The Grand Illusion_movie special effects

When we were doing the Golden Voyage of Sinbad, we had Kali, an Indian goddess with six arms. In order to do the rehearsals, we had to strap three stuntmen together with a big belt. So one behind the other, each one to show the position for the six arms.
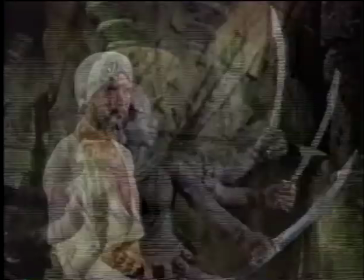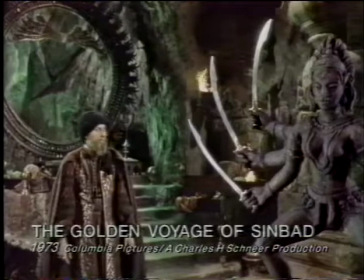[29:42]
We had to synchronize these arms with the actors so that they would know where to place their swords at the key position. And it was rather a grotesque sight on the set to see them moving around,
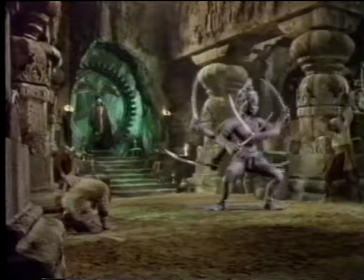[29:57]
these three people, with all these six arms flailing in every direction. This one actor, I remember, he sat down and just started to cry. He couldn't remember his counts because they were so complicated.
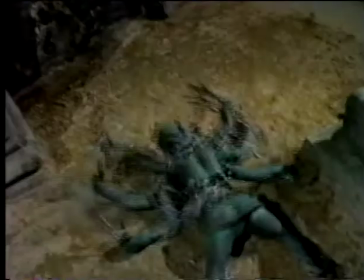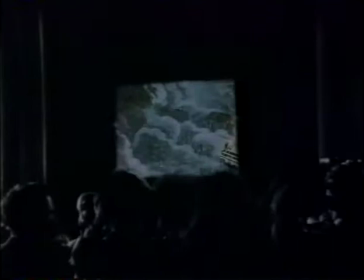[30:20]
From the very beginning, cinema has exploited its capacity for fantasy, particularly through science fiction.
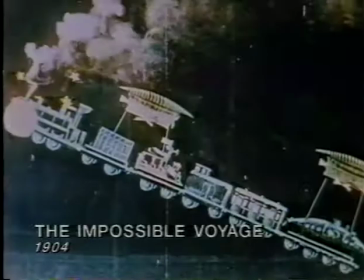[30:27]
Amazingly, a French pioneer, Georges Méliès, had begun to make sci-fi films with models and animation at the turn of the century.
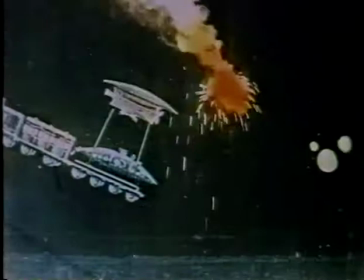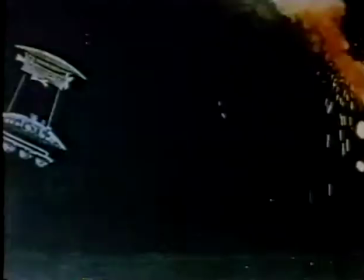[30:41]
For years, his techniques were improved on, though little changed.
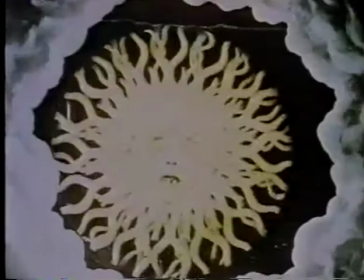[30:46]
But sci-fi remained the cinema's Cinderella, the stuff of buffs, until one man, Stanley Kubrick, changed the rules.
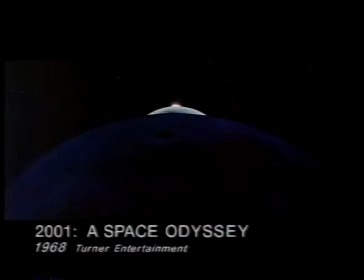His 2001 A Space Odyssey became the most believable science fiction film ever made. 2001 was originally called Journey Beyond the Stars, and the first draft of the screenplay I saw was dramatically different from how the movie ultimately came out. And it also had this wonderful thing in the script, because it was impossible to describe in any, you know, normal dialogue terms what Kubrick was intending, but the script had these big blank pages. And at the top of the page it said, you know, fantastic visual effects sequence of spacecraft Ares headed toward the moon.
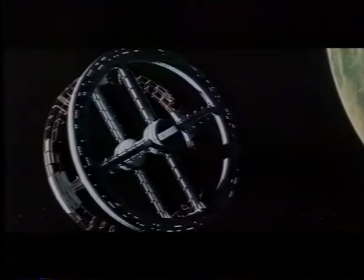[31:41]
You know, a team of experts is working on this, and trust us, it'll be great. And the script was filled with that kind of thing. The techniques we used were very straightforward. Every spacecraft, the Discovery, every planet, every star is always moving at a constant speed.
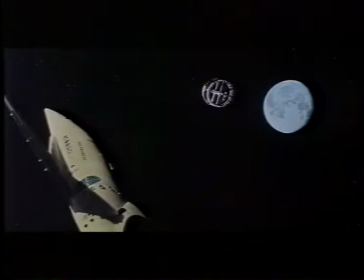[32:01]
And in most of the scenes, when one object is entering the scene, another object's getting out of the way so that they would never overlap. The limitations of the technology created kind of a simple elegance to the movie, of these constantly moving, sort of almost balletic motions, which later on tended to dictate the kind of music that Kubrick ultimately selected.
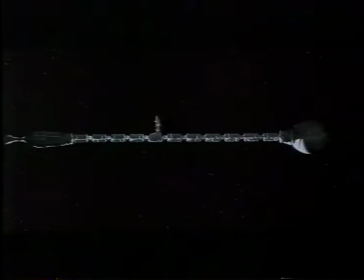The stars as spattered white paint on glossy black paper, photographed one frame at a time on an animation stand. Whether it was Jupiter or Jupiter's moons or Earth or whatever, that was also shot on the animation stand, but those would be backlit 8x10 color transparencies of paintings that were airbrushed to create the light and dark side of the Earth, photographed with what Jeffrey Unsworth called pre-war gauze. He found these wonderful black silk stockings made before the World War that turned out to be really great flare filters and gave a lot of beautiful glow without de-sharpening the shots.